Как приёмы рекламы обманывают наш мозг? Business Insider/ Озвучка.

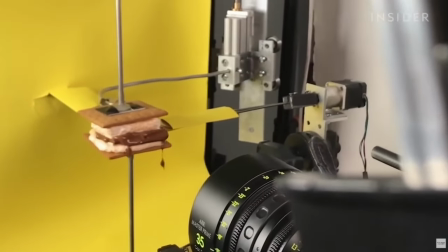0s
За причудливыми камерами рекламных роликов идёт оживлённая операция.
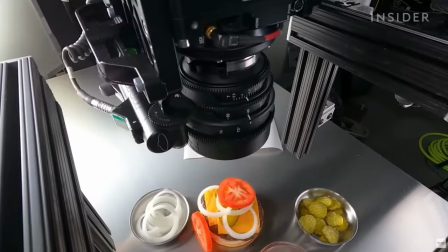4s
Чтобы бургеры выглядели такими сочными, нужны десятки людей и несколько специальных роботов. О, здесь нет ничего простого. Что касается работы, которую мы делаем, она очень сложная, очень техническая.
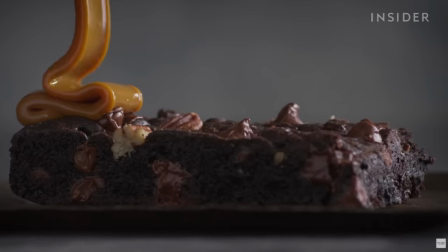17s
Стив Гирральт снимал рекламные ролики для крупных брендов, такие как Hennessy, Heinz и Pepsi.
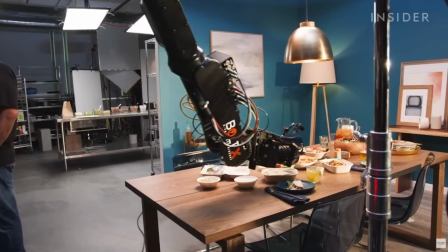23s
Через свою продюсерскую компанию The Garage и на кону стоят большие деньги.
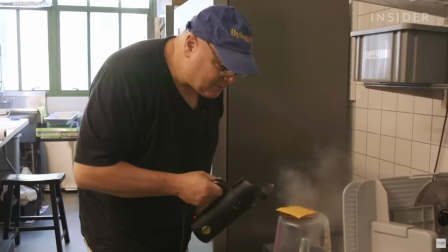28s
Съемка одного 30-секундного ролика может стоить сотни тысяч долларов, и они работают на время, потому что используют настоящую еду, которая долго не остается красивой.
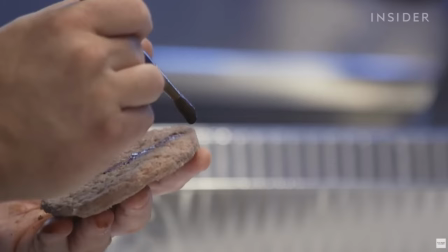37s
Это неправильное название всего. Подделка усложняет работу.
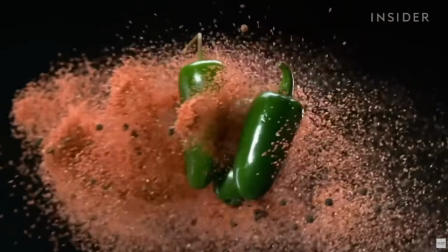40s
Мы посетили студию Стива в Броклине, Нью-Йорк, чтобы посмотреть, как его команда снимает идеальный бургер.
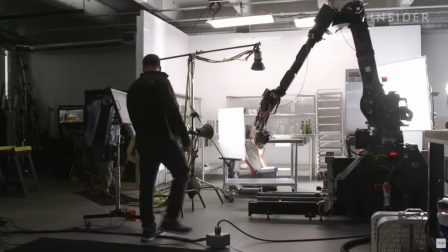47s
Сегодня Стив и его команда работают над тестовой съемкой для Burger King. Они будут использовать ее, чтобы найти клиента.
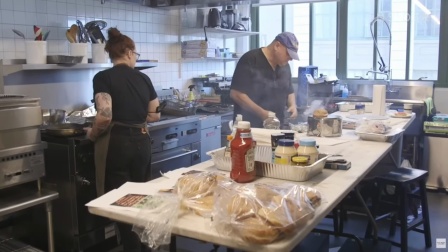54s
Брэд Курцвелл опытный фуд-стилист, и его работа состоит в том, чтобы бургер выглядел как вопер.
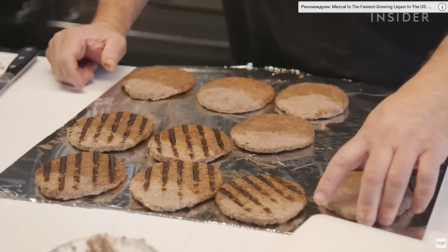60s
Обычно у него есть бюджет в пару тысяч долларов, и он всегда покупает намного больше, чем ему нужно, поэтому он может выбрать идеальную булочку, котлету и овощи.
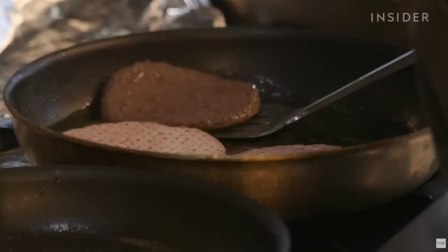69s
Затем он приступает к работе, но не готовит мясо до конца.
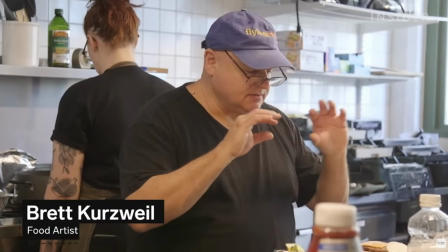72s
Потому что я хотел, чтобы он не слишком сильно уменьшался, я хотел получить от этого куска мяса как можно больше объема.
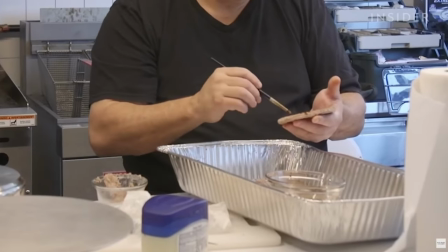78s
Даже идеальные котлеты нуждаются в последних штрихах, поэтому он использует красители соуса, затемнители и мыло, чтобы придать хоже обугленный вид.
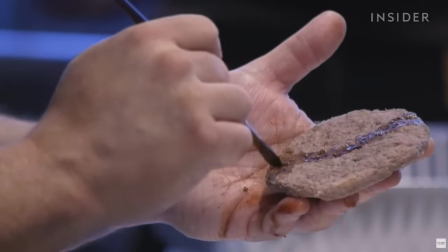86s
Ему нужно раскрасить только половину бургера, потому что камеры снимают только с одной стороны. Смесь вазелина и измельченного мяса помогает заполнить любые дыры.
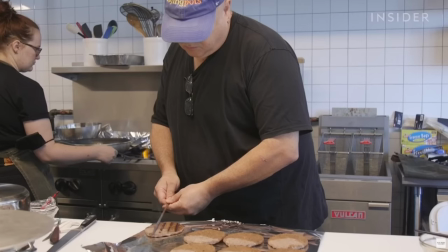95s
А эти следы от гриля – ещё одна торговая хитрость. Брэд нагревает наталический шампур, а затем...
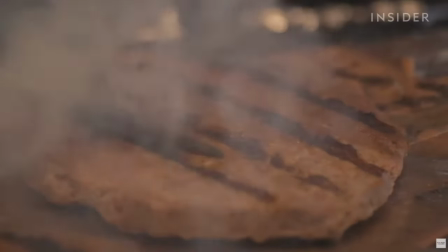101s
Я просто коснулся раскалённого металлом бургера, и он... сгорел. Затем он ловит сыр с помощью отпаривателя для одежды.
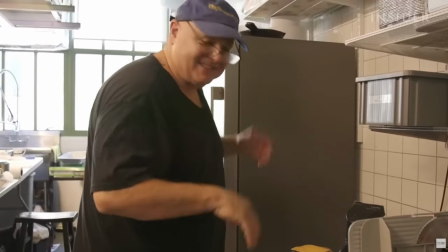109s
Как вы изменили его, чтобы делать еду? Я только что сказал, что ты за еду. Но это так же...
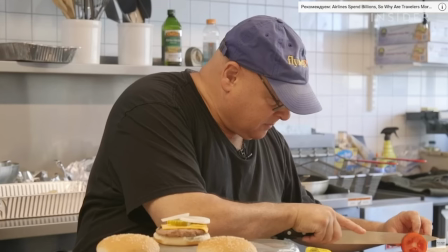119s
Я пытаюсь контролировать, сколько выходит, поэтому я замазал некоторые дыры. Он режет лук и помидоры, казалось бы, чтобы они лежали ровнее.
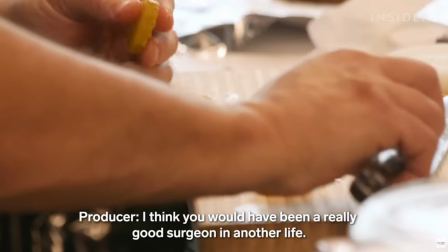127s
Думаю, в другой жизни вы бы были очень хорошим хирургом. Ну да, моя мать была бы счастлива.
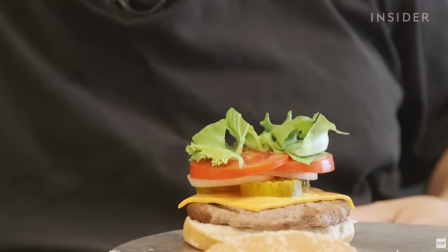135s
Какие еще трюки? Зубной крем для удержания ингредиентов Для конденсата на банках мы используем глицерин Пока Брэд заканчивает,
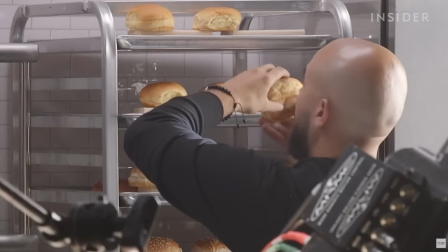143s
команда Стива проверяет, все ли готово на съемочной площадке Самое сложное – совместить то, что хочет клиент в регаменте, с тем,
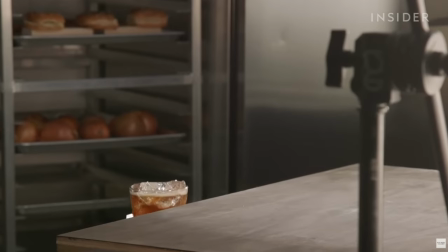149s
что возможно технологически Они понятия не имеют о технике Да, они такие,
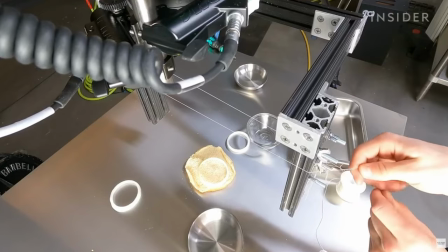155s
роботы – это круто, нам нужен робот Но поскольку сегодня он работает на тестовой съемке,
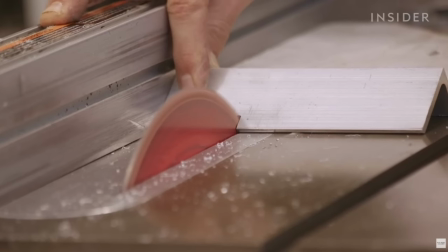159s
ему просто нужно реализовать свое собственное видение Затем он поворачивает мастера-текелажнику Мэтью Хуберу Он говорит,
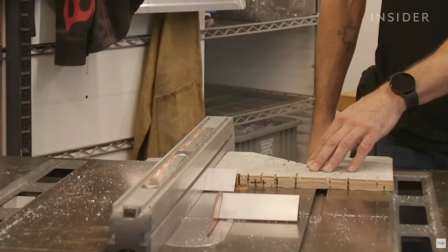166s
что в половине случаев ему приходится создавать боровые установки полностью с нуля Они обеспечивают структуру для специализированного оборудования,
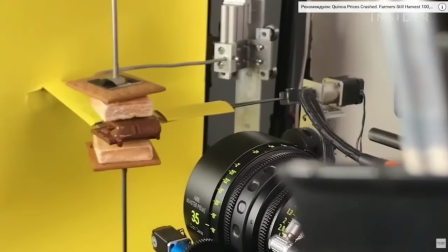173s
которое заставляет его танцевать на экране Его работа идет рукав об руку с работой роботов Очевидно, что робот — это очень сложная и дорогая вещь,
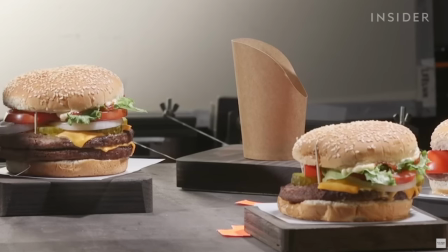181s
которая используется во многом из того, что мы делаем Но если вам нужно только прямолинейное движение назад,
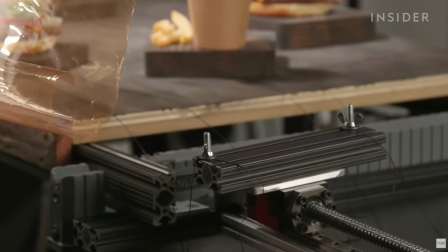187s
проще построить простую машину, которая использует один тип движения Как эти воздушные поршни, которые он использует для запуска еды.
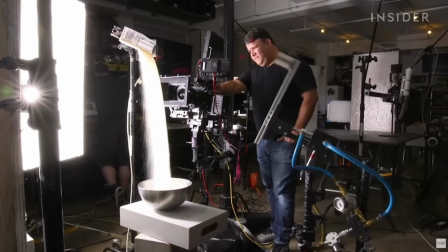197s
Или эти катапульты. Чтобы сэкономить на покупке новых деталей, он использует много одинаковых базовых деталей.
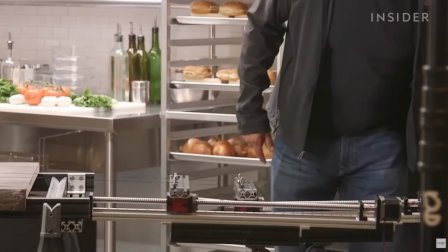204s
Это как лего, понимаете? Вы просто собираете вещи, разбираете их, делаете с ними что-то другое в следующий раз. Так что мы используем многие из этих частей, наверное, сотни раз.
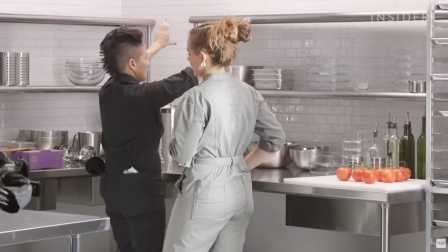215s
Тем временем Баула Андре Рамирес завершает работу над набором. от столов до бутылок с кетчупом в стороне.
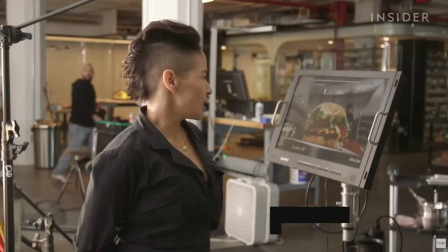222s
Я хочу, чтобы это было реально, так что если он пустой, это не будет выглядеть так.
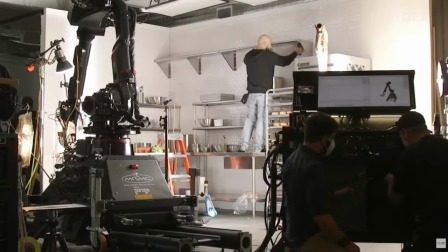227s
Это настоящая коммерческая кухня. Каждый дюйм видимой камеры имеет значение.
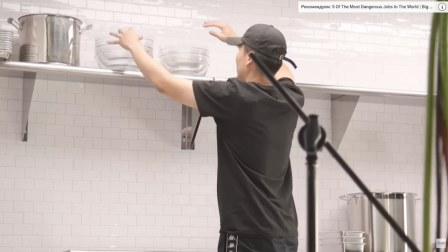232s
Поэтому команда Паолы построила эту плиточную стену специально для этой фотосессии. Но они сказали, что он всё ещё чувствовал себя пустым.
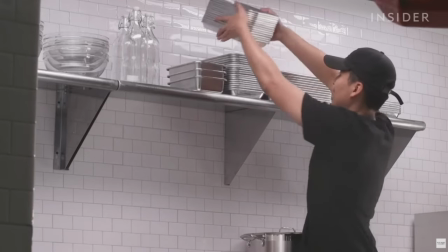240s
Мы только что добавили туда эти две плавающие полки. Мы что-то планируем, а потом просто должны быть готовы к неожиданностям.